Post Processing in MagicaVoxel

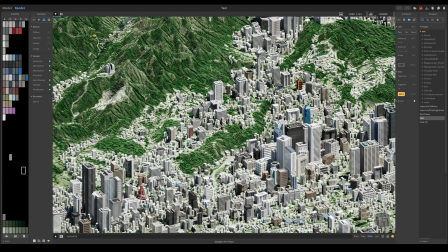246s
So usually you would set these settings only when you're ready to take your final shot. Because obviously, you're not going to be waiting, say, 20 minutes just to see what your scene looks like. So at the moment, I can just keep this like as is.
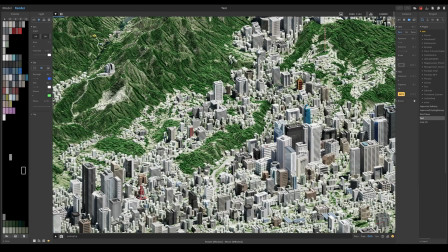265s
If you want to change, let's say, the type of how bright or what color the light is, you can also go here and change it like that. You can see it's having a quite unrealistic effect. And most suns do not look like this.
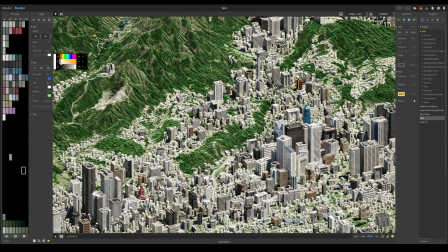282s
So you want to keep it close to just like white. But if you wanted to do like some cool scenes, you can probably have it more like blue, bluish haze like this.
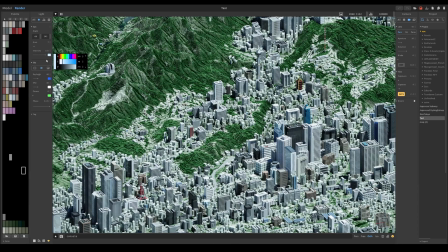I'm just going to decrease the angle on this to make it have a little more shadow so it looks somewhat more realistic.
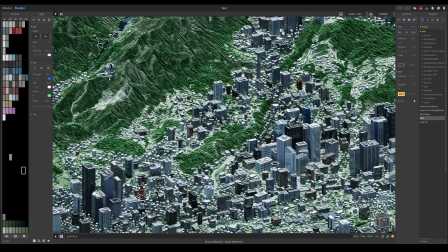311s
Because if you set it to like this, it looks a little bit funky just with the how voxels are and the edges.
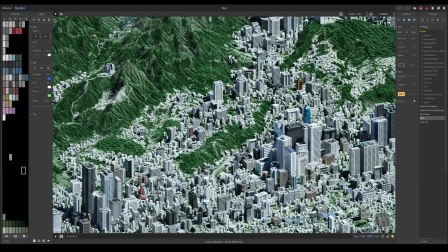322s
So something like that is good. If you want like better edges for like instance with these buildings, you can turn this setting on display edges,
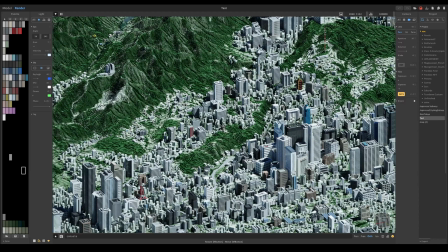334s
and that basically puts a outline over each voxel. And you can configure that setting over here in this gear icon and drag this down. You can change how you want the width to be.
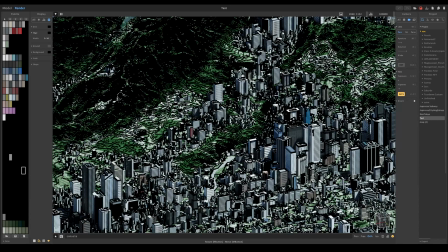350s
Obviously, if you make it too big, like 0.5, it starts a little bit look like Borderlands and it looks kind of weird. So I'm gonna bring it back down to like 0.5.
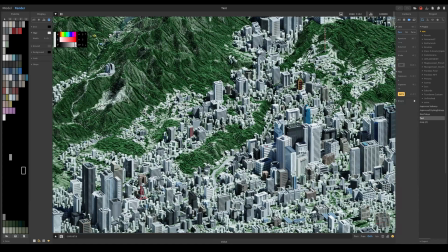363s
Just so we have some like nice edges. You can also change the color too, but I'm just gonna keep it at black, which is a default. So let's go ahead and take a look at another example and see how we can use post-processing to make that scene look better.
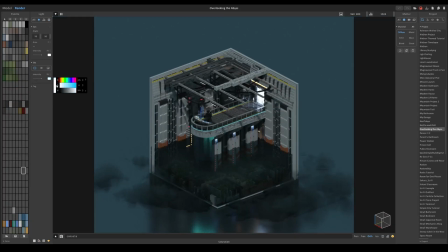380s
So I have everything set, well, almost everything. Okay, now everything's set to
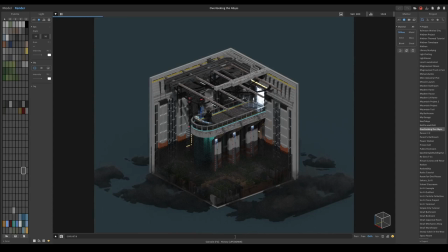387s
what it would look like if you made no changes to the render window after making a scene. You can see it looks quite bad. Like this is supposed to be a cloud and this is supposed to be fog, and it's rendered really poorly.
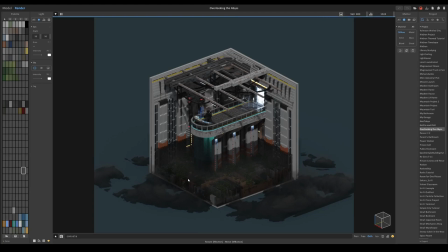401s
So let's apply what we did in the previous scene to this scene. So first thing you want to do is make it a lot brighter, and like before, you can make this past 100 if you go to this clickable number right here and just change it.
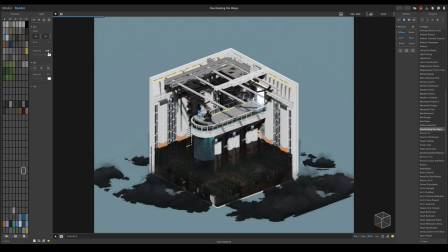421s
You can actually make it like really big. If you just type in a number that you think is too big, MagicaVoxel will just give you the max. So it looks like the max here is 500. 500 is way too bright for this scene at least. It could work in other scenes you have, but I haven't used that yet. So I'm just gonna set it to maybe like 155.
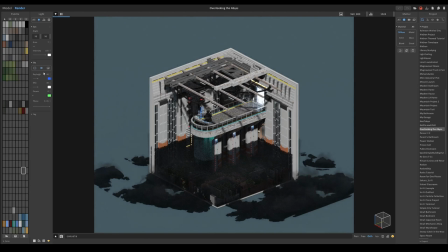442s
And the next thing I want to do is turn on atmospheric scattering to make it more of a sky kind of feel. And I'm gonna make it pretty close to dusk. So I'm gonna drag this one almost to zero.
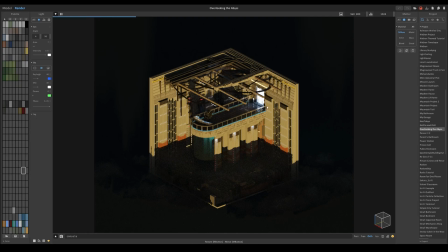458s
And I wanna change the position of how the sun's being angled. Right now doesn't look that good. So I'm gonna adjust this, something like that.
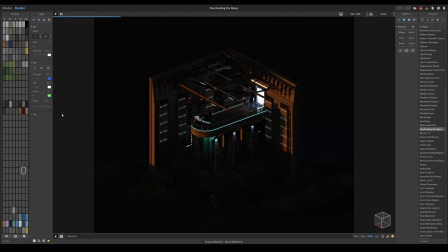474s
Make it even a little darker, like that. And now you can't even see anything right now. It looks pretty bad. So let's go ahead and go to the camera icon, increase the exposure.
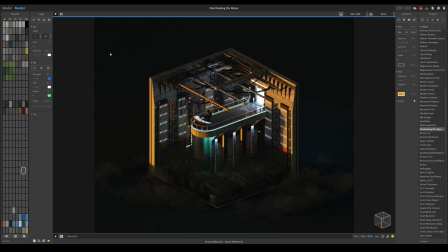490s
And if you want to play with the vignette, it will make the sides darker to make it pop a little more.